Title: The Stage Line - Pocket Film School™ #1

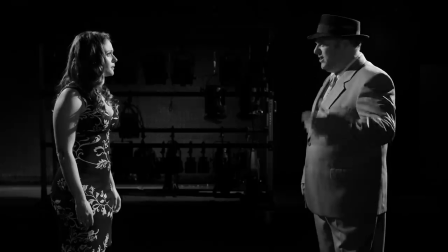0:00 Come on, Rocko, it's not what you think. Sure, I got it all twisted. I suppose you never meant to double-cross me.
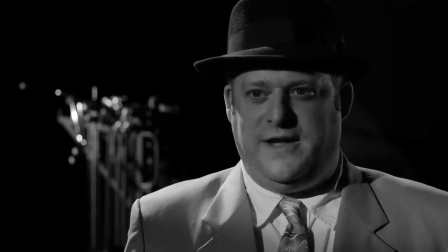0:05 Honest, Rock, I swear. Oh, I should have known I could never trust a dame like you. But, baby, I love you.
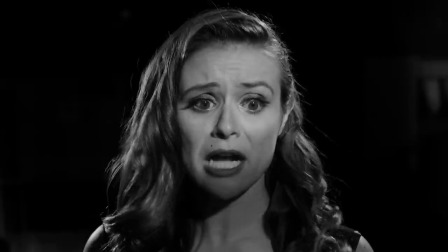0:14 Who you's talking to? You, Rock, I'm talking to you. Then look at me.
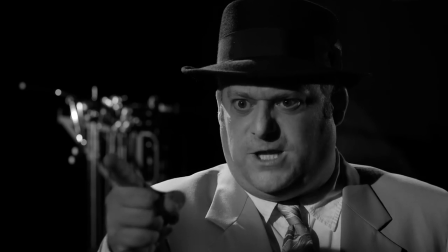0:18 I am looking at you. Oh, that's it, toots. You've crossed the line.
She hasn't crossed the line, but the camera has.
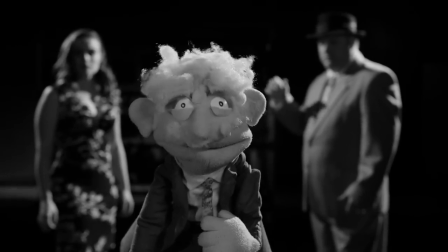0:25 The stage line. Hello my friends, I'm Professor Hans von Puppet. Welcome to Pocket Film School, your handy internet guide to better filmmaking. Today we're going to talk about the so-called stage line.
Gee, Professor, what's a stage line?
I'm glad you asked that, darling. Unless you're shooting a scene all in one shot, you need to also shoot coverage.
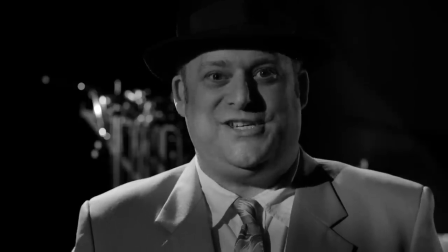0:49 I heard it, eh? Like close-ups, insights and whatnot.
That's right, Rocco. Your master shot is a big shot where you can see all the action of a scene, and then all the close-ups are the coverage. The stage line helps you know where to put your camera when you're shooting the coverage of a scene.
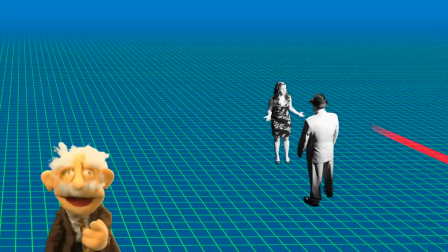1:06 I don't get it.
You see, the stage line is an imaginary line that runs between two people in a conversation and instantly on out behind them.
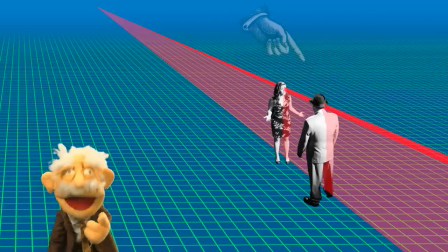1:14 If you want to shoot a scene so it makes sense to people, you need to pick a side of the stage line to shoot from and stick with it.
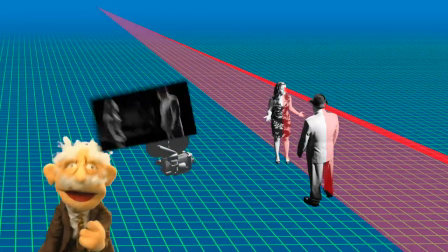1:21 If we shoot a master shot of our scene from this side of the stage line, we establish that Rocco is looking left and Sadie is looking right.
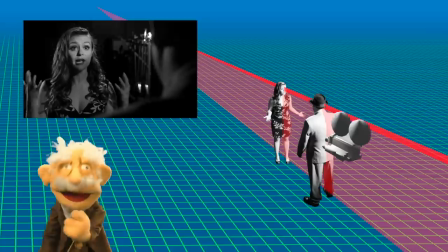1:29 Any shot we do from this side of the stage line will have both characters looking at each other.
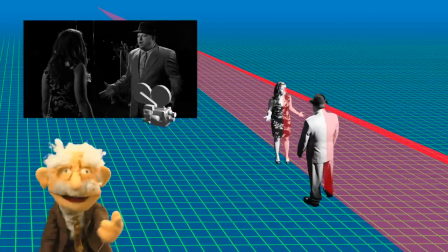1:35 No matter where we go, Rocco is looking left and Sadie is looking right.
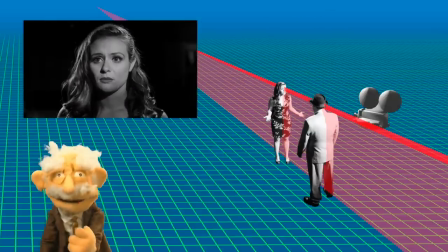1:39 But if we cut to a shot from the other side of the stage line, suddenly Sadie is looking to the left, just like Rocco.
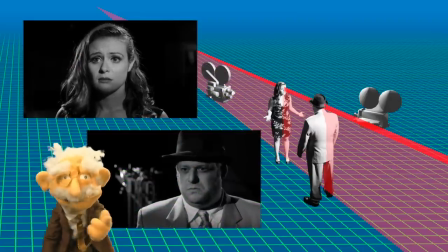1:45 Even though in reality they are looking at each other, on film it looks like they are facing the same direction.
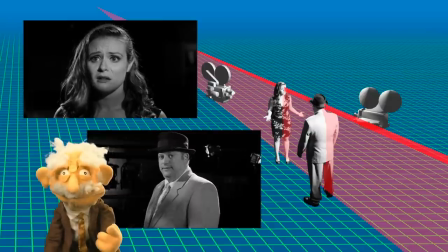1:52 And that is confusing for everyone.
You got that right. I'm sorry, Rocco.
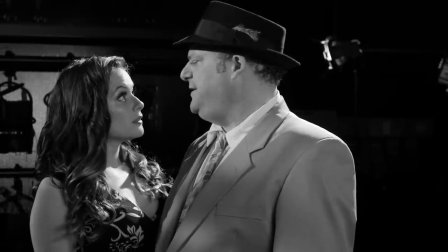1:57 I'll never cross the line on you again. It's OK, sugar. It's not your fault. It's that idiot director's.
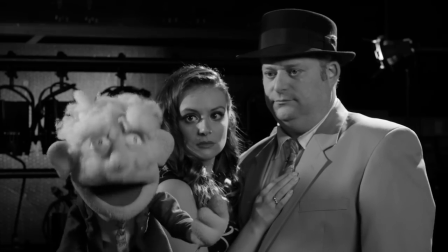2:04 Hey. And that, my friends, is how the stage line works.
Oh, hey, Professor, one more thing.
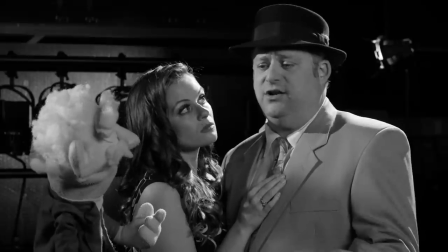2:09 Yeah?
Why not just zoom in from your master shot to get your close-ups? Then there's no way you're crossing the line.
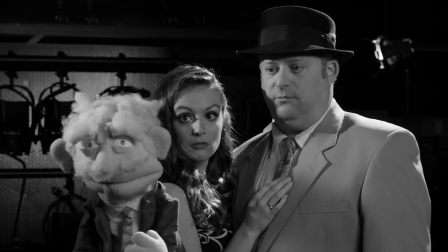2:14 Well, then, because your close-ups would all be profiles, and they would look like shit. But that's a topic for our next lesson, The Cameras Catcher's Bit.
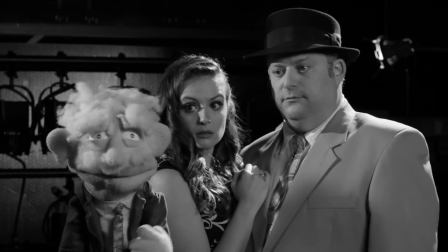2:21 Be sure to subscribe to this channel, so you don't miss it.